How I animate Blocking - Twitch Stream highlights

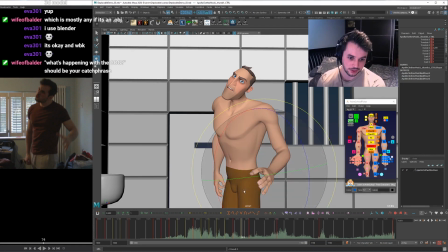(45:29)
So let's get that in my blocking, just so that it's there for when we get to it properly in spline. Let's get this sprayed out a bit. This control's really good for that sort of thing. There you go. Sprayed out, and then it comes in and tenses.
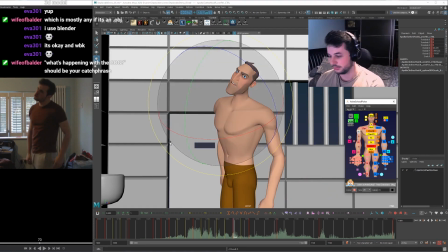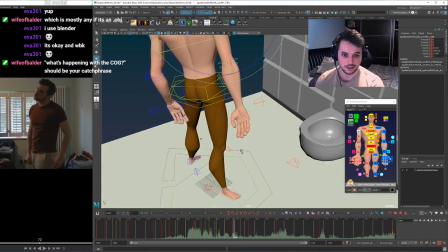(45:58)
I think we should have a look at what this wrist is doing in space. It's coming forward.
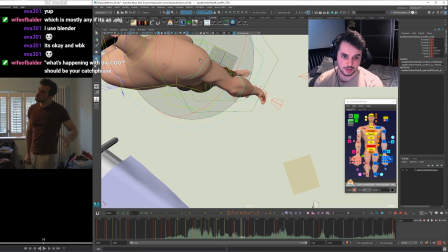(46:06)
It's a bit awkward to see with the environment in the way. So let's maybe have it come out, around, and back in.
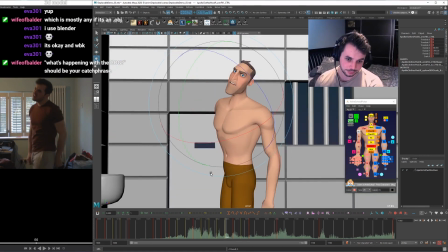And the wrist is going to be, yeah, a bit delayed. Maybe flick it around.
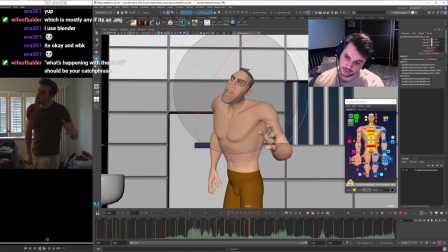(46:27)
Looks like in here we're starting to get a bit of head lead for the next move. So all of these poses, they kind of connect into the next one. So while something's easing into this pose, something's already easing back out for the next pose, because that head's going to lead this coming up, but the neck is still coming forward.
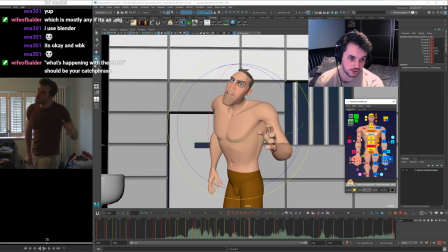(46:47)
What's the chest doing? Still leaning forward, I'd say. Cool.
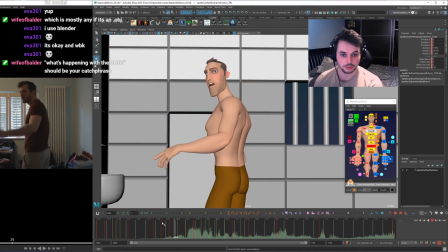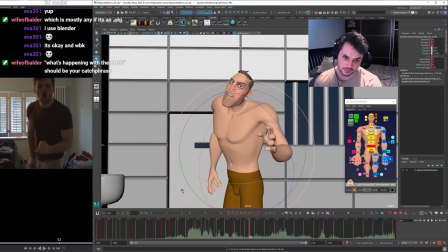(47:09)
Cool. We're getting through this, aren't we? It comes around, starts to tense up, and then we run out of keyframes, but we'll get there.
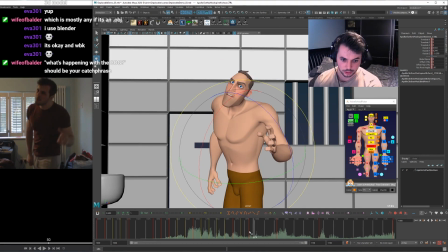So he's already coming around for this, but I quite like the idea of holding here for a little bit longer. So how am I going to do that?
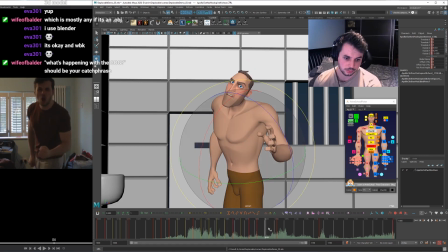So this, okay. So I'm just going to ease in to this for an extra 4 frames. And then I'll do what he's doing so that it matches the peak of the audio more for that deplorable sound.
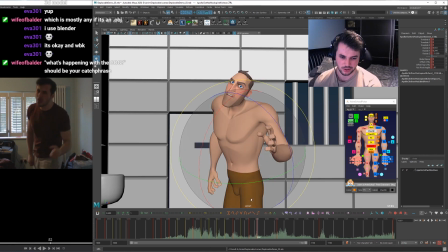(48:03)
So we're going off the reference here already, just to try and get the kind of animation working the way we want it. So let's have this ease in. Looks like I'm only looking at the chest though, so let's make sure everything's keyed on these poses. And we'll have this ease in. Maybe I'll do this one.
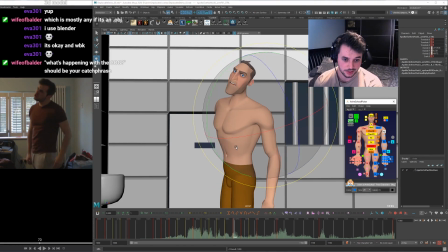(48:26)
So I can't really look at the reference for this, so instead I'm going to make sure that this is arcing the way we want it to arc. So I'm going to maybe have it come round forward. So let's go in this way, around and out, and then it can follow around and out, swing back in for the next move.
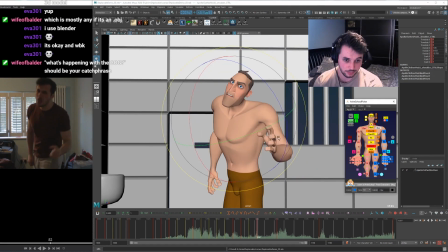(48:48)
Cool. And we can keep, as this is coming up, we can keep the shoulder going. Maybe I'll do this as a little ease in to keep it going. Bang. And then it can come around.
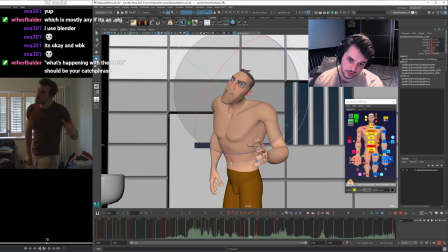(49:06)
So that head, I'm going to delay a bit longer, and it can, because the head is the first thing to lead, it can start leading on this frame here to come back up.
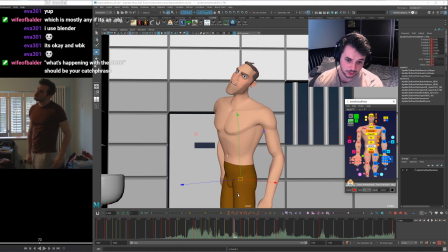(49:18)
How's this looking? Bang, it's going to come up. Okay, that's fine. Back shoulder. Still coming up. Maybe you want it to come back a bit more when it's coming up. So let's have this ease towards that.